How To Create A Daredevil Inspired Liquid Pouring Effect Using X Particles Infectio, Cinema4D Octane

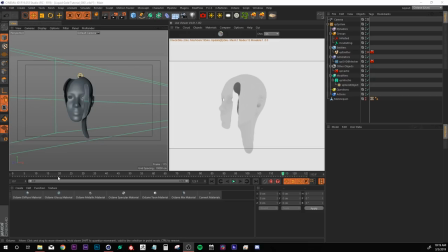16:37 Cool camera trick! Now we can start to build our material and block the lighting in.
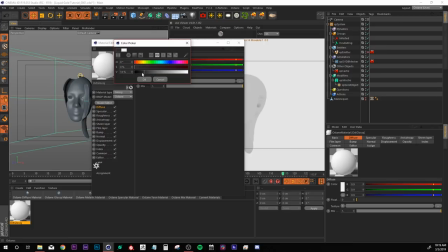16:43 So I'm just gonna grab this octane glossy material and I'm gonna change the diffuse to black and then I'm gonna change the specular to a hue of 27, in saturation 41 and a value of 100 and then if I come down and bring up the index to 8 now we got this metallic
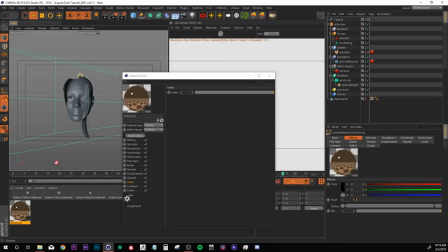16:59 material so I can drop this onto my head
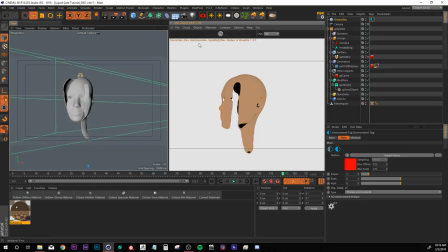17:03 and now we can start blocking in the lighting I'm gonna come up to objects and bring in an HDRI environment and I'll rename that real quick and
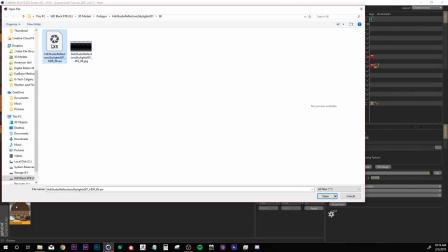17:11 in the image texture I'm going to load in this HDR studio which I got from polygon.com
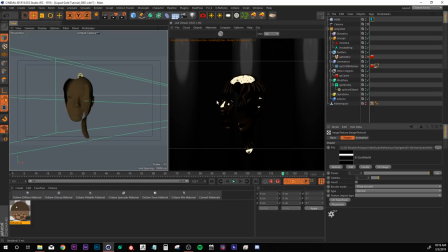17:19 and now you can see we got these nice reflections. The next thing I want to do is actually remove the HDRI from the backdrop that way it's only being used for reflections. So I'm going to duplicate my HDRI and name this one visible and then I'm going to come over to the tag right here and I'm going to change this to
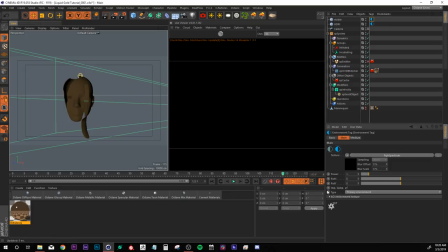17:36 an RGB spectrum bring it to black and then under type I'm going to change it from primary to visible and now we have a nice black background but our HDRI is still being used for reflections.
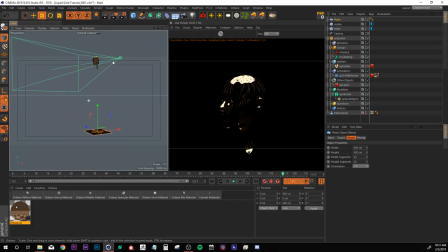17:47 The next thing I'm going to do is just drop in a plane down here and I'm going to scale this up until we can start to see the reflection in our mannequin.
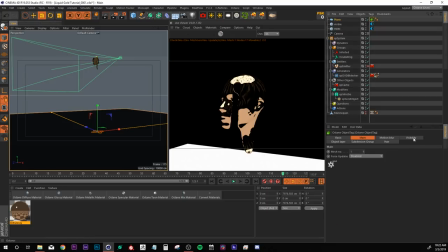17:55 Then I'm going to add an octane object tag to that and in the visibility tab just uncheck camera visibility.
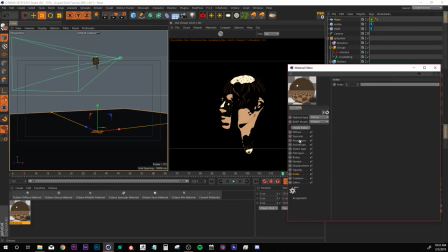18:03 Now if I come over to my glossy material right here I'm just going to turn up the roughness temporarily so I can see what the lighting is looking like.
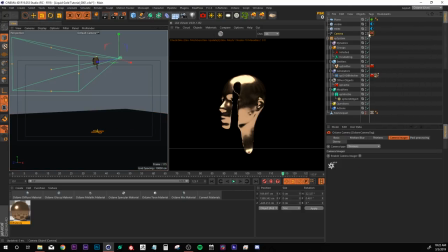18:10 The next thing I'm going to want to do is add an octane camera tag to my camera and under post processing i'm going to enable that and turn up the bloom to something like 20. this always looks really nice with metallic materials on black backgrounds especially the next thing i might want to
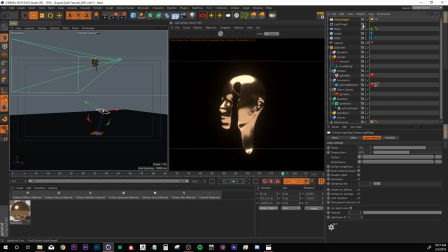18:27 add is a nice room light so i'm going to grab my octane targeted area light and i'm going to grab this null right here that it created and i'm going to move it up to where we want our light to actually point towards Now I'll grab my light and I'll move that up
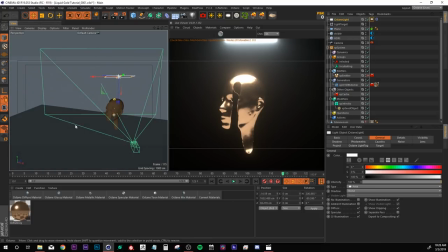18:40 as well. And let's move it somewhere behind the head at a nice angle.
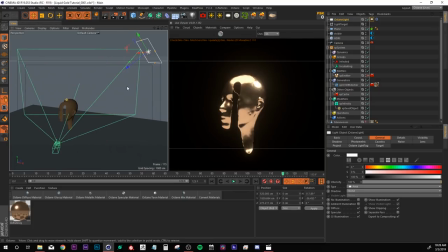18:47 Maybe back a little bit more. And I might even make the light thin and stretch it out like that to create this elongated tube.
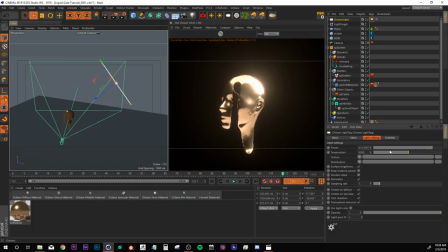18:59 And now if I come over here, I can turn up the power even more. And turn down the temperature to get some nice warm lighting.
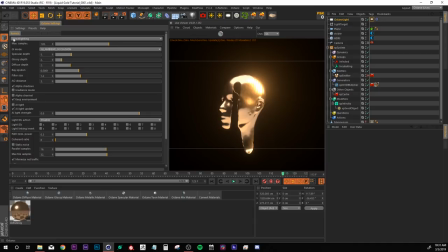19:07 The last thing I'm going to do for this step is I'm going to come to my octane settings and I'm going to change the kernels from direct lighting to path tracing. So if I actually compare this real quickly and then change it to path tracing,
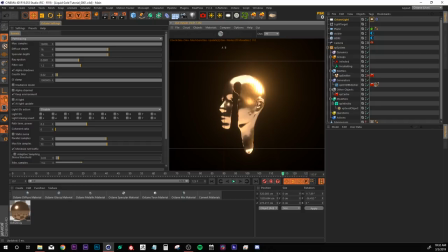19:21 you can see on the left we have path tracing and on the right we have direct lighting. So this fills in the shadows, especially on the inside of our model. Next we're going to build our swirl material and then we can come back and tweak the lighting once we see what our swirls are going to look like.
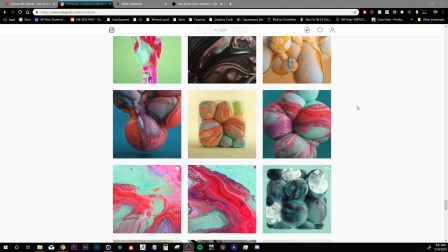19:36 Next, I want to get into how I created the gold swirl material. And to do that, I need to mention this guy.
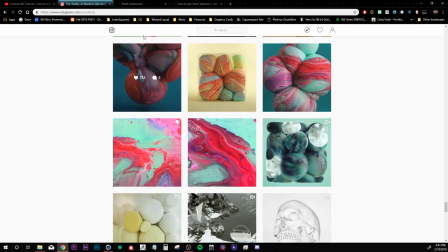19:42 He goes by Mankind on Instagram, but his real name is Rhett Dashwood.
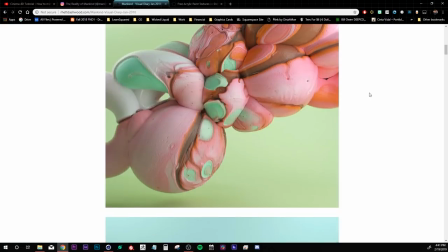19:47 And he created this series a while ago called Sorbet Tumors, where he created these really cool acrylic photo textures.
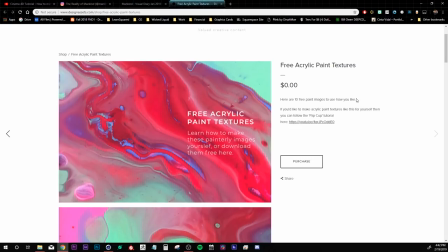19:55 And he was even kind enough to put these up online for free. So I went ahead and I downloaded these. I'll include the link to this as well in the description. and this is what they look like. And for my gold swirl material, what I ended up using was this image right here.
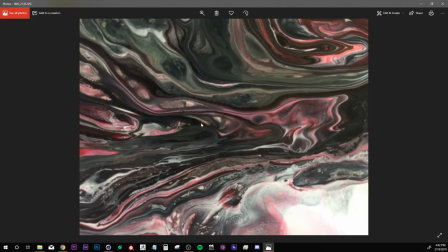20:12 Now the only issue is that these images do not come tileable, so I had to create the tileable version myself in Photoshop.
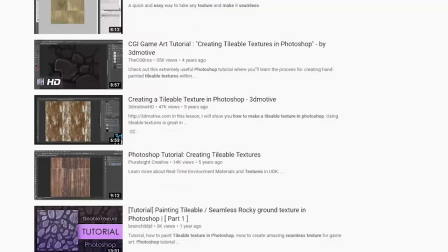20:21 Since there are plenty of YouTube tutorials out there on how to create a tileable texture, I'm just going to go over it briefly.